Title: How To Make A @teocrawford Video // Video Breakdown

going on everyone welcome back to another episode of creators cut today we're taking a look at t.o crawford and i found out about him through a creator i was coaching in november december if you guys don't know i was coaching creators just kind of jumping on calls talking about video stuff and uh shout out to jacob for putting me on to t.o crawford i watched his videos and like always i start watching binge watching a bunch and just get hooked amazing amazing stuff so we're just gonna get right into it let's do this the video we're gonna be covering is my favorite digital
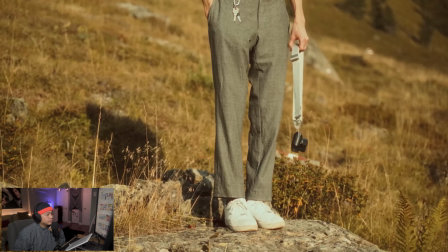[0:32]
camera it's cheap the
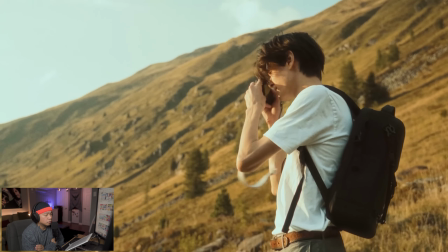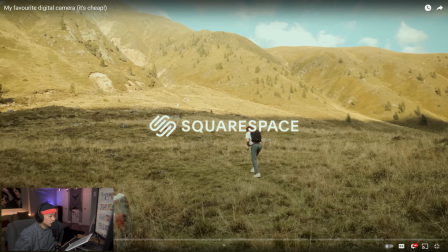[0:44]
first thing i notice is the colors right colors are color grading is amazing the
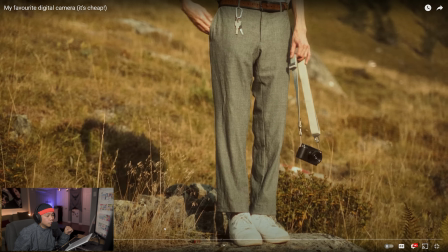[0:49]
greens are a little muted looks more on the brown side and even just this first shot bottom half uh him holding the camera the focus being on the camera itself
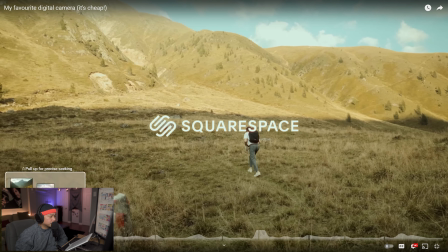[0:58]
this shot over here lower angle looking up it
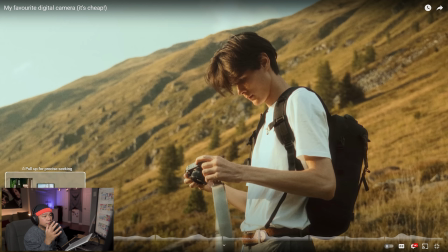[1:03]
gives you a shot of the scenery and the mountains because you know if you shoot this at an eyeline you won't get the top here and then you don't really see how like grand everything is it'll just look like you know background so it's cool that it is a little bit lower looking up if you're ever shooting and you want to show the landscape especially mountains like that lower angles
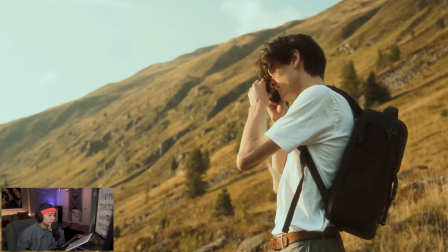[1:26]
look great boom
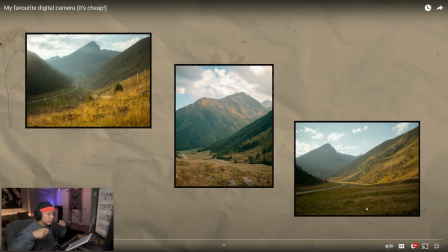[1:32]
so sets it up with bringing the camera to his face takes that shot and boom boom boom has these layers and the cool thing about this is they actually change these are all
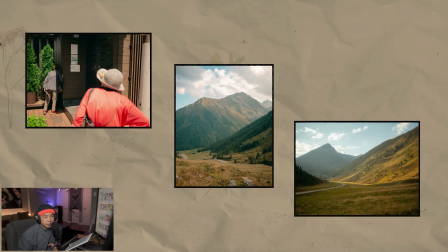[1:42]
photographs taken with my favorite digital camera and in today's video i want to talk in praise of that camera and to make a point that i think and it looks great
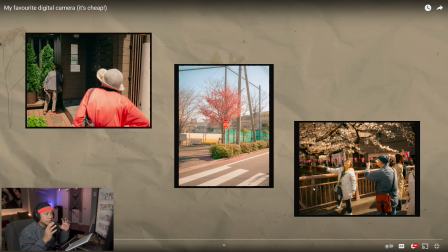[1:50]
just because the black frame is a thing that's keeping it you know in in a form like in this form so it
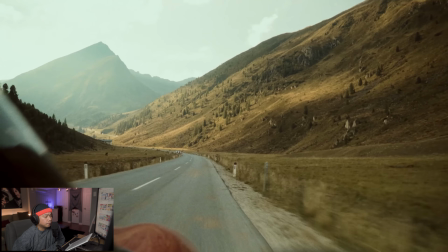[1:58]
doesn't look too too jarring as opposed to like if the frame was a different color or if it moves slightly so he's filling in these frames with these photos and it's
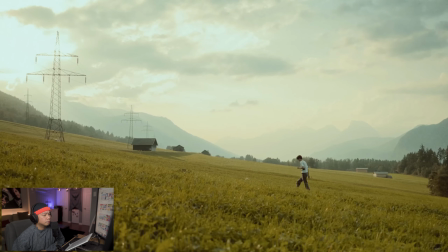[2:07]
cool it's giving us some time the pacing is really really nice that movement too more dynamic shot so that initial shot of his legs holding the camera this looks like it's in the exact same spot but he got two shots out of it because you know you get that shot of the legs and then
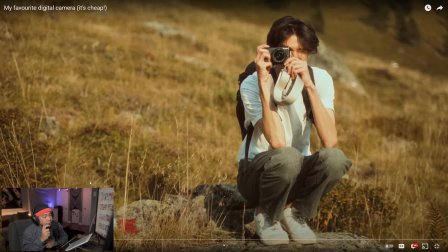[2:34]
he bends down has himself in frame and uses it for
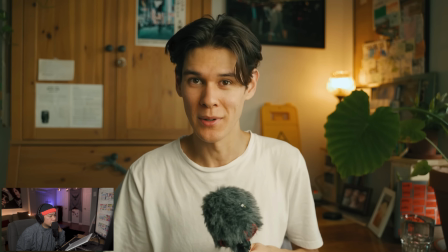[2:40]
two different shots same angle two different shots we are hit with an enormous market with so many cameras that are first it will seem so let's
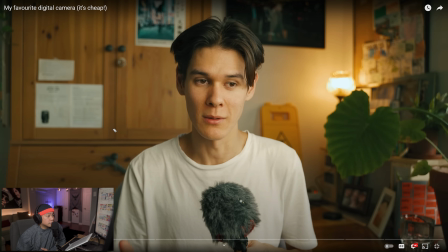[2:49]
just talk about like set design the reason why this looks good to me is practical light in the back gives it some life but it also looks like there is i don't know if it's a window or an actual light but the light that he's using the temperature is like a daylight because the light on his face is looking more on the cooler side that really actually makes it that practical light look even better because if the light he
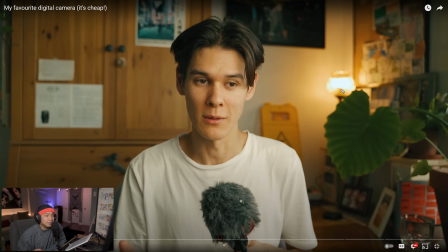[3:13]
was using on himself was going to be yellow and then you white balance it this would actually feel like a white light everything just looks so good the softness of it the shadows aren't too too harsh on this right side of his face i think it just leads to confusion but i'm sure
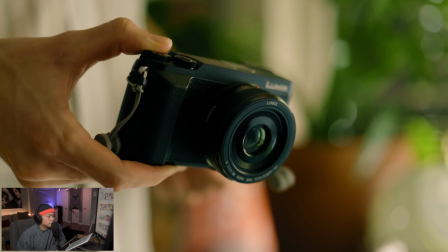[3:25]
there's some good reason that i as a simple consumer cannot know in comparison to the cameras these days this thing having these b-roll shots and
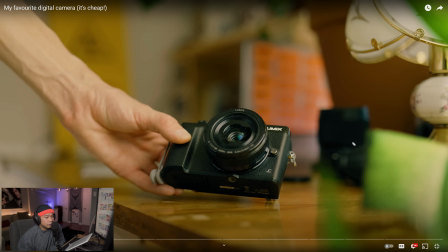[3:34]
making it look more dynamic by adding things in the foreground you see you know this the shallow depth of field makes everything look super super crisp like
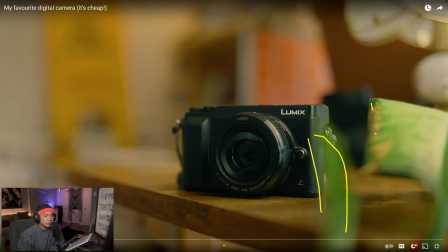[3:43]
i said set design thing i really really like about it is the greens and the browns look amazing in his videos and then having this wood wooden desk adds to it and i know it might not be a set design thing that he's like bringing in but style plays a lot in videos
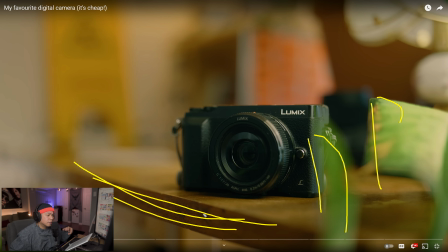[4:00]
especially when you're shooting yourself so you know him just putting everything together the colors the vibe you know you could kind of see it seep into the
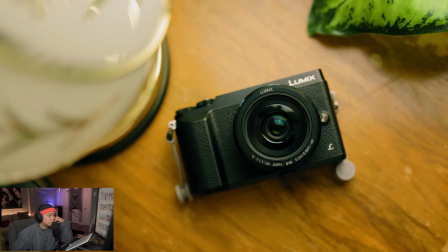[4:09]
videos he makes which is really cool i believe this was released back in 2016 it's a micro four thirds camera and houses a 16 megapixel sensor he's had so many different shots of the camera itself you know it's like him standing there in that initial shot it hanging off his side
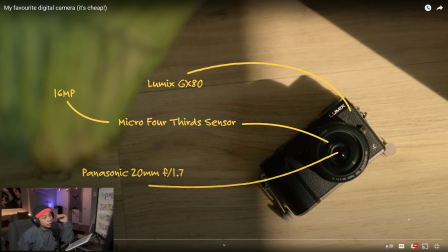[4:25]
the shot just previous to this where it is you know shooting straight and the camera's lens is actually facing us and then this a top-down view with you know sunlight and then has like these cool little visual animations and the color too right so just like little things like
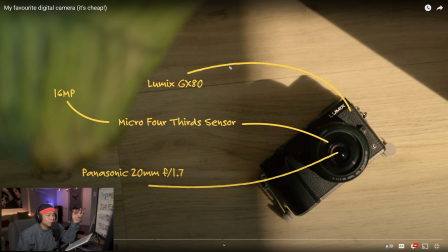[4:41]
this uh the color that he uses is like a yellow but more like a mustard yellow as opposed to a white i think this even the color the choice in color fits and flows so well with the colors that we see in the previous shots it
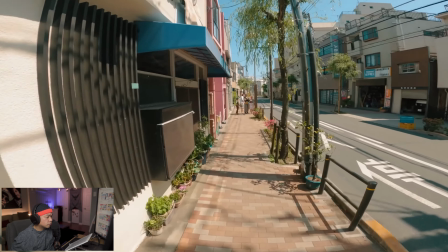[4:53]
started in japan before embarking on the three-month trip to japan so
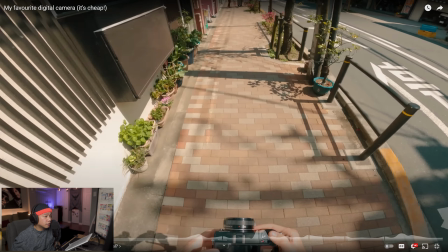[4:58]
the shot fisheye gopro i'm assuming just because you can almost tell how
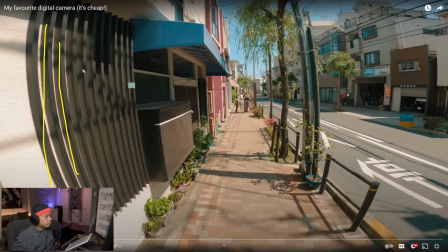[5:02]
this these bars bend a little bit and everything looks a little warped that's how you could tell if it's a fish eye but also like how wide it is you're seeing this side of the wall beside them but you're also seeing this side of the street that's how you could tell how you know how wide certain lenses are also when he looks down it gives
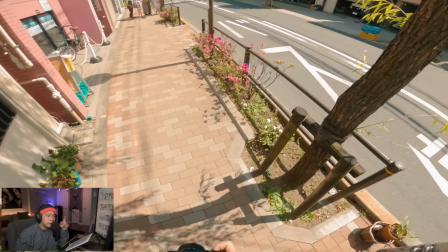[5:20]
it this almost distortion embarking on the three months trip there's something about it that's how you could tell if it's a fish or actually even going up like that you could see Big question.
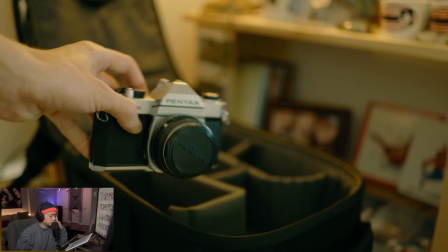[5:28] What gear do I take with me? I ended up taking my Pentax K1000 as my main film camera, being the rigid SLR that it is.
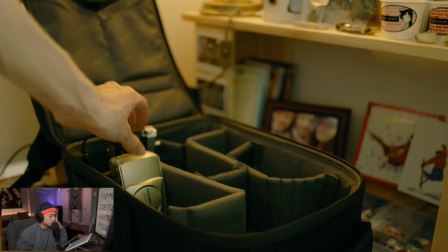[5:38] Additionally, I took my Olympus Mu2-170VF with me for a flexible point and shoot option.
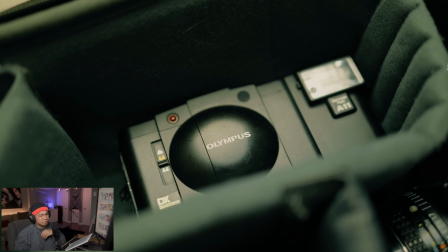[5:44] And I also packed the Olympus XA3 to have something in between.
It's so good, the B-roll he gets, right? He got shots of him putting the cameras in his bag but also getting those shots after and lighting it properly because look how
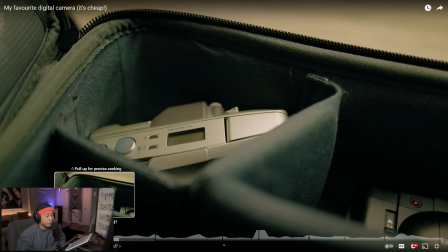[5:58]
he's putting these in the in the bag it's way too dark it's not even in the right pocket but you know he cuts to it and then you could tell that there's a light the light is now coming from up above here because you could tell you know that's that's where it is in the next shot
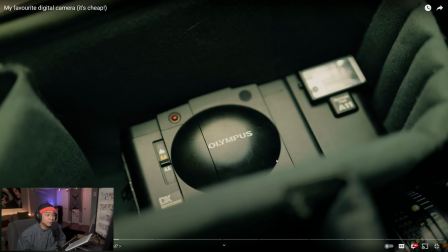[6:13]
and i also put this in the front pocket and look how dark it was in that front pocket and i also right it's so dark here so the olympus x a3 to this now lighting from the top and it now it's well lit focusing on the olympus logo him putting it in the bag is one shot and then i don't know if it's something that he thought of before or after but he was like you know what let me reshoot these get close-ups of the actual cameras and let me light it properly extra step the extra mile to actually do that what makes it so good i think i literally just
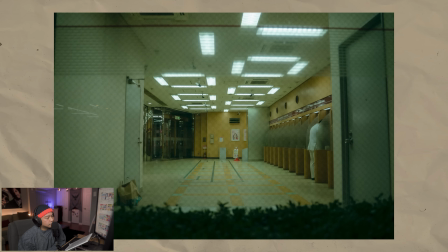[6:45]
shot one one photo with the sony whereas with the lumix i shot
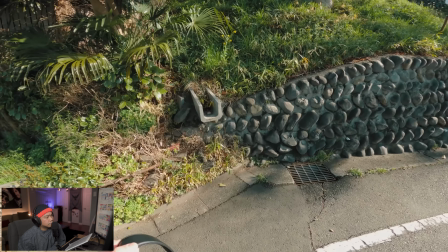[6:50]
hundreds if not thousands okay the importance of music and mood is huge with anything even just think about you listening to your favorite tunes you know if you go to the gym and you work out you want to listen to a certain to you know something heartbreak any anything um he uses that for that build-up and
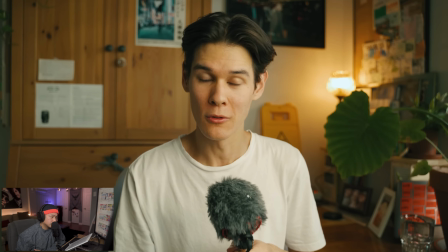[7:16]
just like what he says whereas with the lumix i shot hundreds if
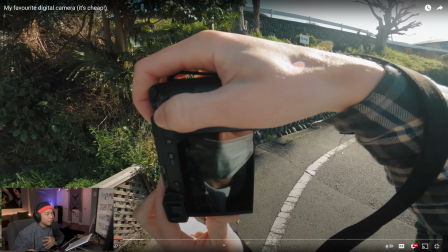[7:22]
If not thousands, boom, right into it, different vibe. You feel you already feel like, okay, show me the photos. Now I want to see it. You got me way too hype. So that's cool. Great use of music.